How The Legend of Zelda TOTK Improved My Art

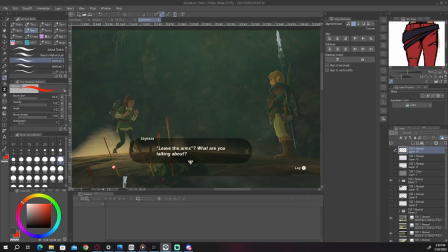1448s
And you have Link over here and Sagessa over here. And this, obviously there's a conversation. She's got like this shocked, worried tone. So she's kind of like on edge. She's crowded by like the shrubbery and everything.
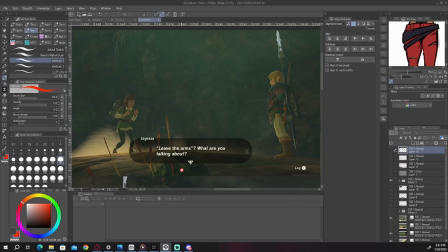1467s
So it seems like she has like a bit of a, she's kind of cornered. And because of this pose, she's always going to appear a bit cornered. But I think this one kind of like really emphasizes it, right?
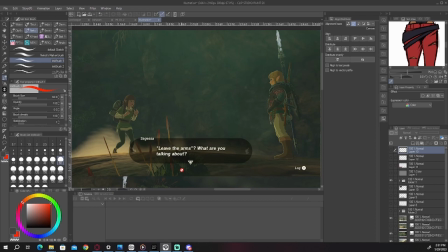1482s
And it's a very bottom heavy composition as well. You can see a lot of the ceiling and the ground plane is like really low. So everybody looks like bigger. It's like you're peeking down and like hunkering down and like peeking into it, right?
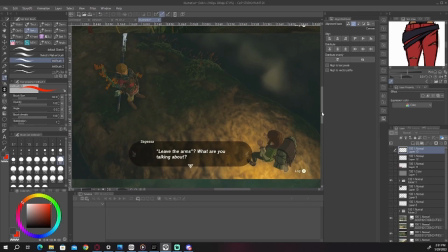1498s
Versus this composition, same exact dialogue, same pose and everything. But now it seems a little bit different, right? Now this could be turned into like more of an insidious situation.
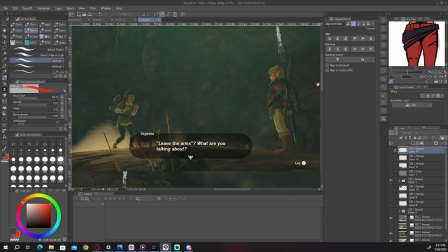1511s
Whereas here, like, you could look at it and be like, oh, Sagessa was caught in the act of doing something wrong.
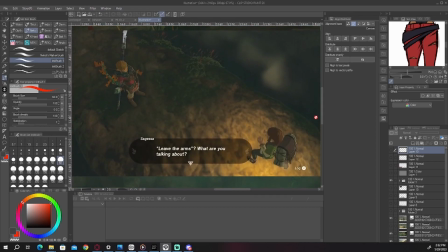1518s
How dare she? But here, notice how there is a light. I still have this thing, right? No. There is a light, a spotlight on Sagessa. So it's like, boom, she's the kind of like the focal point, right? We're looking down.
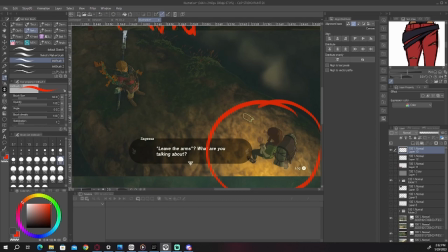1537s
So now it's like, instead of looking up at the situation, we're looking down at it. And we're kind of like observing from above. And now Link is contrasted by being in the darkness versus her being lit up.
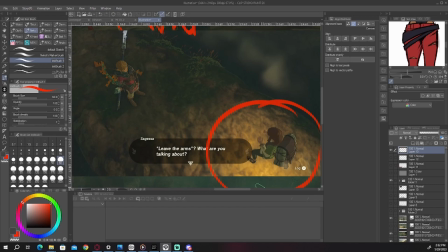1551s
This could potentially, now we know Link, he's not the bad guy, but this could potentially, like if these were different characters, be interpreted differently, right? If there was, am I auto-saving? I'm auto-saving. Awesome.
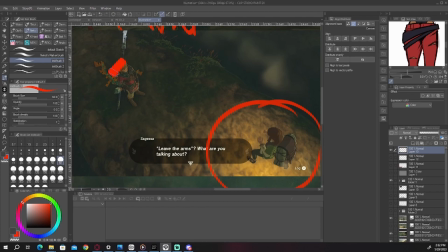1566s
Always happens. Anyway, so if this were a different character, let's just block out Link so we don't know it's him. And this were a different character. Here, I'll try to preserve some of the pose since it's important.
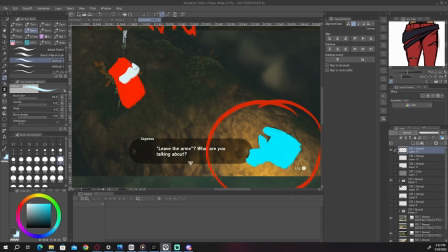1586s
And you know what? Here. We'll do a bit extra, right? Anyway, if this were a different character, now this character can be interpreted like much more insidiously.
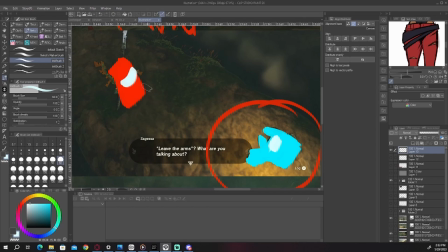1602s
They're coming out of the darkness, they're looking at this person like who's lit up, and they're like, this person's on edge and they're scared and they're like, oh, what are you talking about? And something's about to happen. And like, I have another shot that very much mirrors this almost one-to-one,
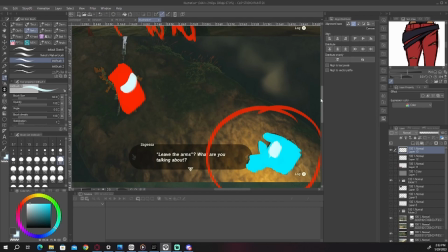1619s
and there's reason why like it's interpreted in such a way, right? But I don't want to show that.
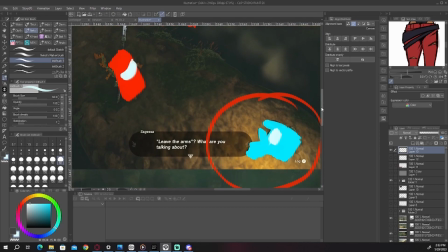1626s
That's pretty big spoilers. This is just random quest stuff.
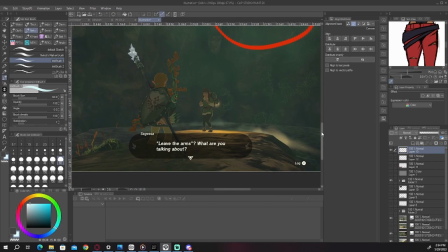1632s
And then we have this shot down here where she looks a little more mischievous now. She doesn't look as innocent because she's sitting right here.
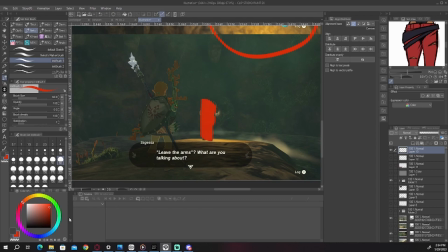1645s
She's still in the light, but if you map out this and you map out Link, he's significantly
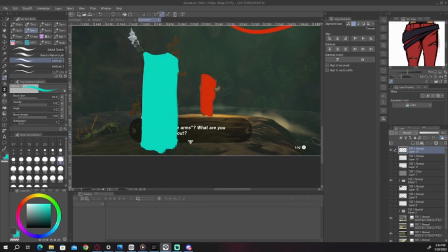1660s
taller than she is, isn't he? He's much bigger. And because he's much bigger, that impacts the interpretation.
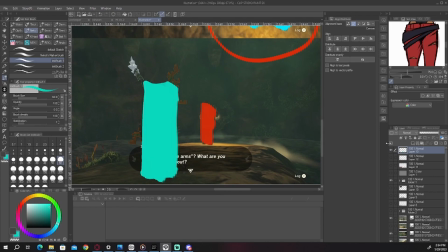1668s
He could be interpreted bigger than she is. He found like a small mischievous, well, I don't want to say creature. That's a bit cruel, isn't it? But anyway, somebody's small, right? And he's got like complete control of the situation.
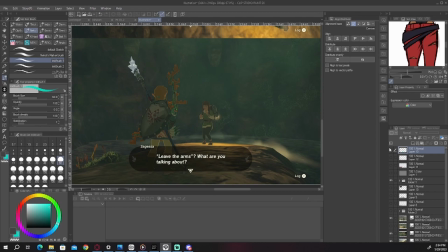1687s
You know, his arms are akimbo, and you see the back of him, and you see like the front of her frightened expression and everything.